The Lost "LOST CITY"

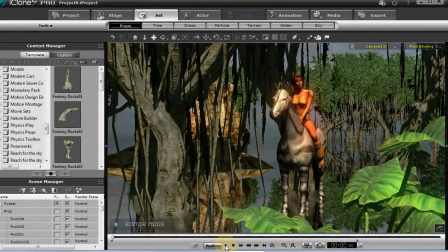Well, whenever I set up a scene in iClone, I always obviously want to render something I would like to see.
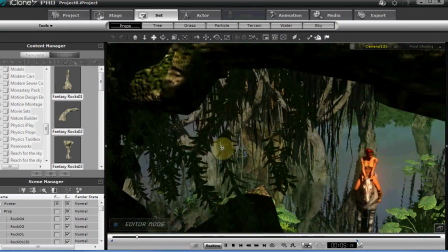I always love jungle pictures and Tarzan films and lost cities, things like that.
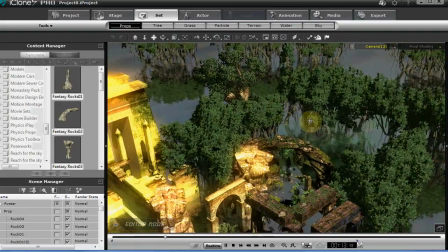So I always just try to find in iClone what I can use and what I can get easily to set up the scene.
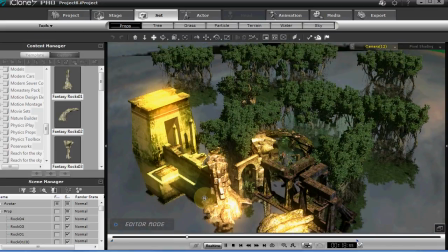As you can see, it's a pretty simple layout for this opening shot.
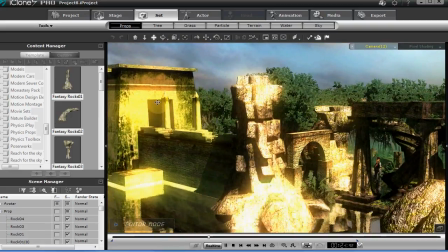Used some of the fantasy rocks available from Reillusion, found some props on the Trimble 3D warehouse,
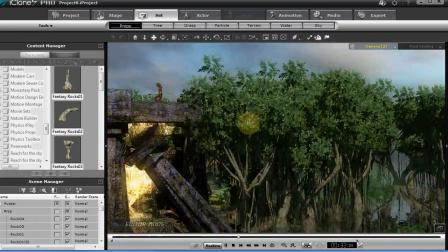retextured them, built some of my own props, that arch there I built. Of course, the biosphere's got great trees.
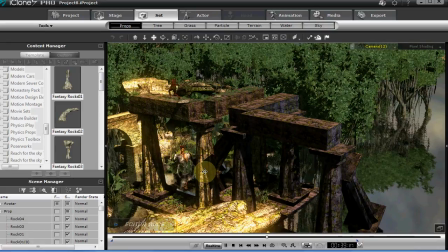The banyan tree cluster is awesome. These columns came out, I think they came with Reillusion, with the iClone.
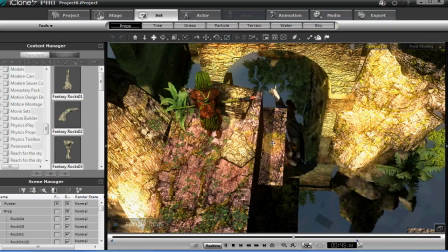Of course, then take the avatars, retexture them, set them up, create the scene, and play with the cameras.
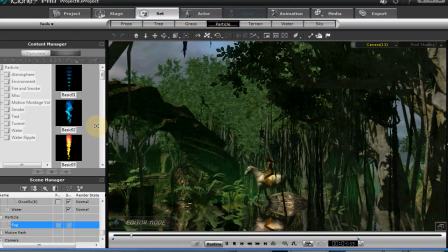Of course, the water effect is great for adding to the jungle look.
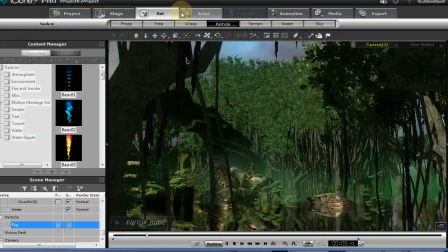I added some particle effects, gave it some fog.
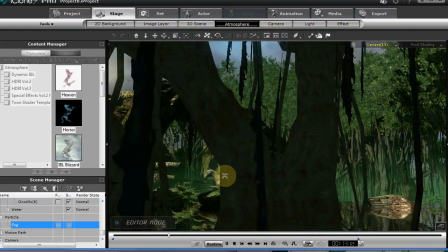Also used the fog in the atmosphere to give it a little tint of green to create even a more jungle look.
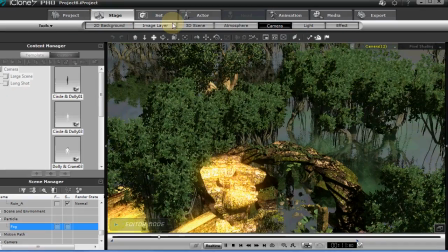So that kind of helped with the atmosphere and gave it a definite jungle creepy look.
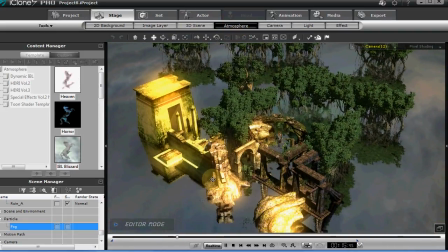I think it came out okay.
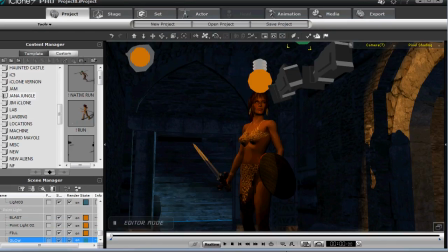In the second scene inside the dungeon, of course, it's all about mood and setting the mood, using lighting as much as possible to create the illusion of depth and shadow. And we've got a little bit of a blue background, a little fill. We've got a backlight on her causing a shadow on the wall.
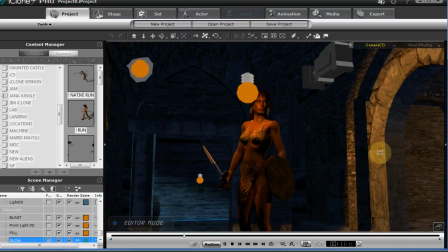Got a little bit of fill on the face just to make sure it doesn't go too dark.
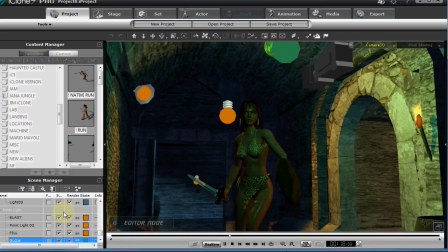We've got, of course, now we're adding the orb, and it has a green light that tracks with it and helps cast a greenish glow.
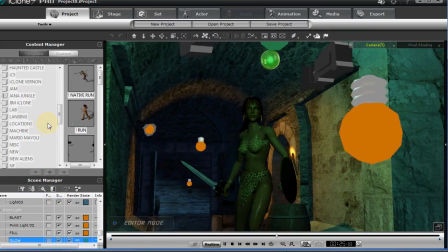And once again, creating the mood in the scene. Sound effects are going to be crucial here.
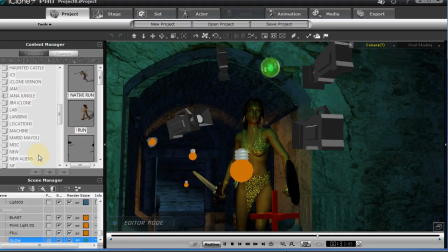And hopefully the element of surprise a little bit when the Daz monster jumps out.
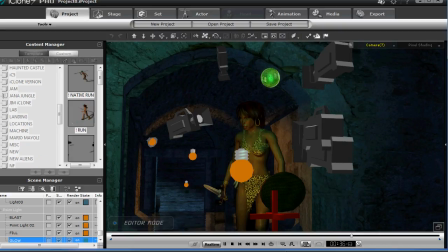But those are the things, as you can see, that help. I use lots of cameras.
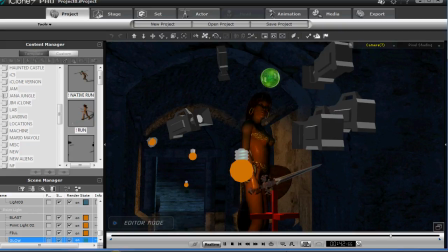Don't necessarily use them all, but I like to add lots of cameras and take a look at what's my best possible angle,
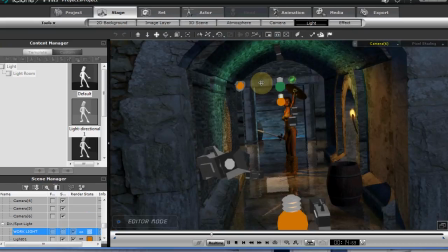and then I'll pick and choose which camera to render out. I'm going to bring up the work light so now you can see the beautiful Dungeon Builder
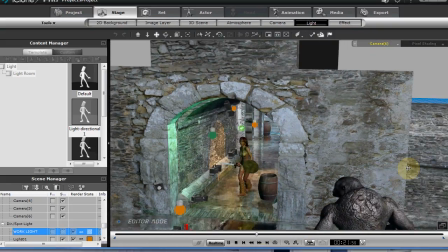set props available from Reillusion that are just awesome.
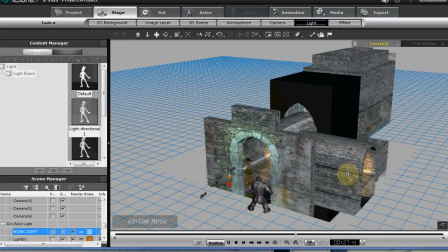And now you can see how they're all laid out and where certain lights are casting glows and shadows.
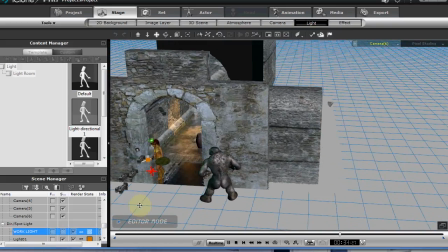You can see my cameras. Got a special effect explosion going to happen here before the Daz monster jumps in.
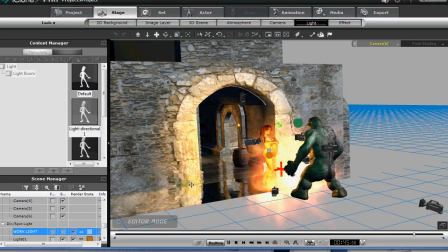There he goes. And it's all about mood, and lighting, I think, is crucial in any given scene quite like this.